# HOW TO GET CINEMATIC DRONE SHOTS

I don't know no one who don't like drones and when it comes to flying drones, there are like a couple of tips and tricks that I think are absolutely essential to making sure that your drone shots just look a bit sick.
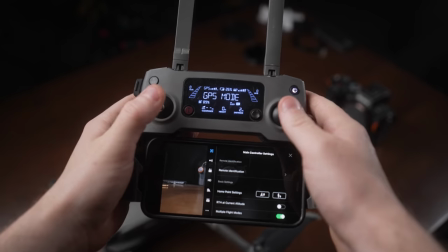11s
Some of these things are in camera, some of them are in controller and the others are in the edit. So I'm going to go over them right now, but first things first, let's take a couple of little looks at some drone shots and then we can get stuck in mate.
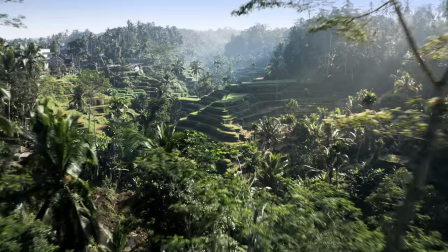22s
Oh, it's
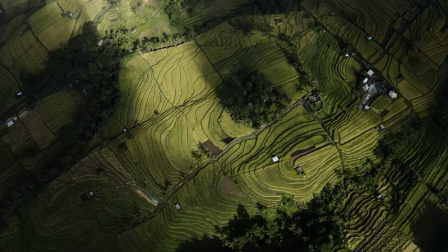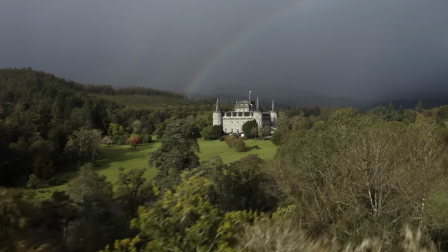getting on you lots. I hope you're all sweet. So today's video is sponsored by Storyblocks. I'll be talking about them later. But for now, the number one little tip trick rule that I like to go to when it comes to flying drones is get nice and close to a subject.
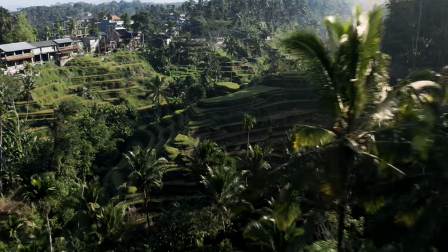54s
Now, I don't really care if it's a subject in the frame or if it's a tree, could be a mountain, could be your foreground, could be the ground.
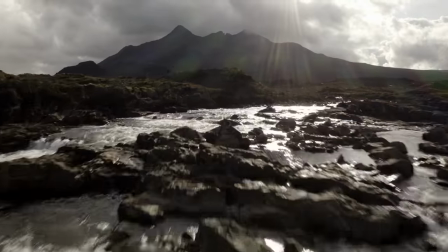62s
Just get nice and close to something and your shot is going to look so much more dynamic.
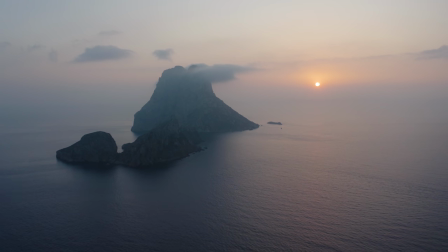68s
It's not just like a still frame slowly moving in the air. Once you get nice and close to something, even clouds, right?
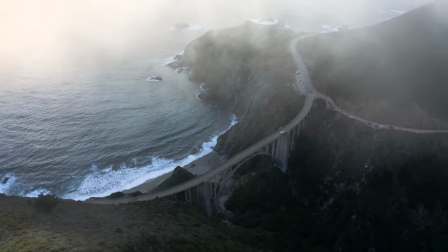74s
Going through some clouds, you've got something in the foreground and it gives you this like...
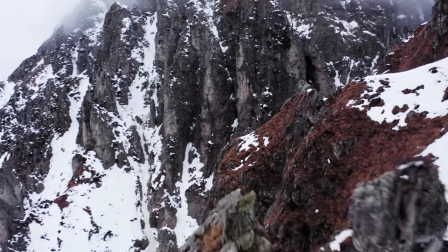78s
It's just a bit sick. Get close to your subject, get close to something in the frame and it just looks so much more dynamic because obviously something's rushing past the frame either left
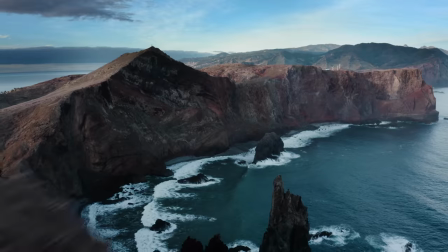103s
right bottom you're giving someone air cut don't give people air cuts that's like go to the barbers if you need air cut right don't get your drone pilot to it don't work i've tried it definitely be a bit careful with this one i nearly took my fingers off with a drone it wasn't fun be careful these things are sharp as fuck so just look after your fingers and your mate's ears and that, basically. Number two. Now, for me, this is a rule that literally should be across every aspect of filmmaking, and that is your shutter speed.
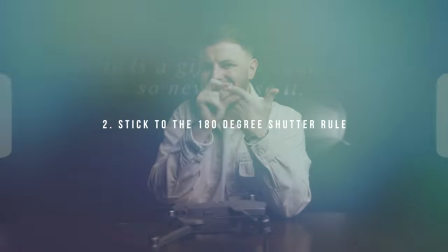134s
You absolutely want to keep a 180-degree rule when it comes to your shutter speed.
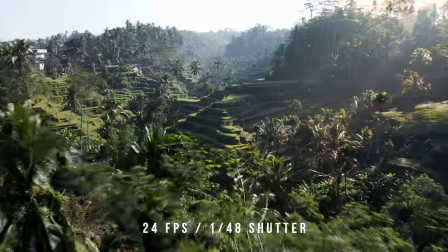139s
Now, most of the times I'm shooting at 24 frames a second, so my shutter speed's going to be about 148 for the second.
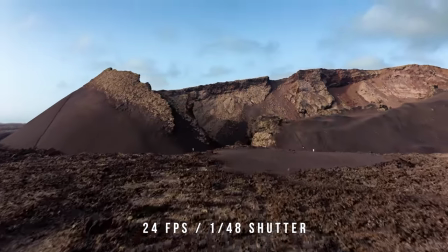145s
That just gives you so much nice, smooth, dynamic motion blur, because trust me, whenever I see a drone shot, or any shot really, that has fast, choppy action in it, unless it's like an action scene, right, like a boxer or something like that, it just genuinely hurts my nervous system.
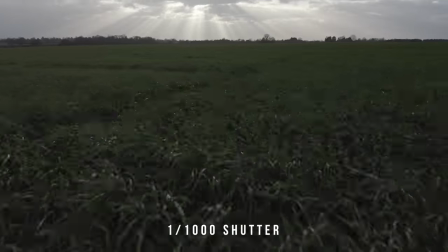164s
There's just something about it that it just doesn't look natural and it kind of jars me like really hard.
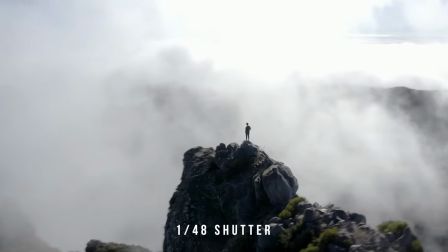169s
And especially when it comes to drone shots, because they're so fast, they're so dynamic, there's so much motion in them, especially when you get nice and close to your subject. Like I said in number one. The rule ain't a rule. Like I said in tip number one, if you can get nice and close to your subject, you've got a nice slow shutter speed.
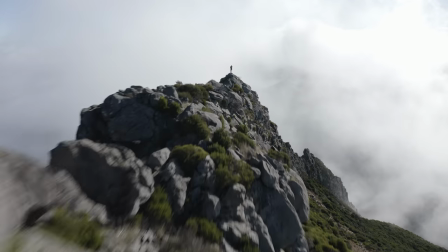186s
So when you absolutely zip past that subject, it blurs out a frame.
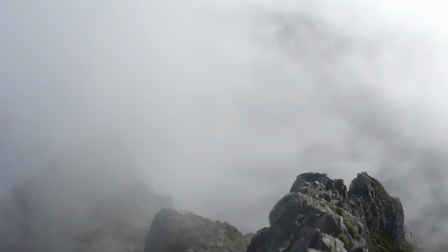190s
You can stick a nice little bit of, you know, sand design on that and boom, you've got such a nice looking shot. Looks really natural. Looks so cinematic, really high end, really professional. Because when there's them stutters and them jitters, mate, it genuinely just gives me headache. Some people might want to use it for, you know, like a creative reason, but personally, I can't stand it. Now, depending on what drone you've got, I've got the Mavic 2 Pro. This has a variable aperture in there. I think I can go from like 2.8 all the way up to f11, so I've got a nice amount of exposure that I can change my shot at.
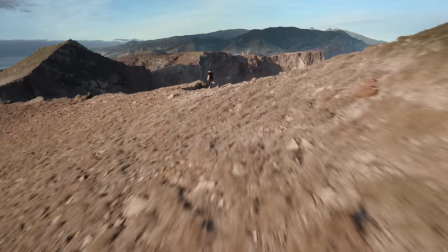227s
But if you don't, absolutely make sure you got yourself some ND filters. I personally use the Polar Pro ones.
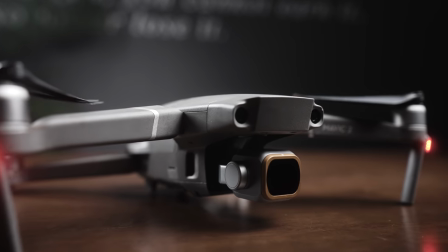232s
I've had them for years now, so they work pretty sick. I'll leave a link in the description if you want to go and look at them. Don't mess about with high shutter speeds. Keep them nice, slow, you know, cinematic and realistic.
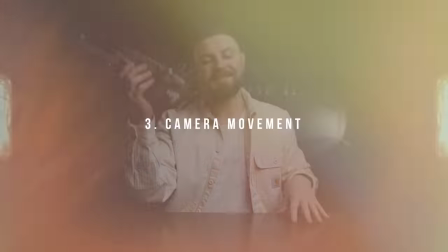243s
Bosh. Next up is camera movement.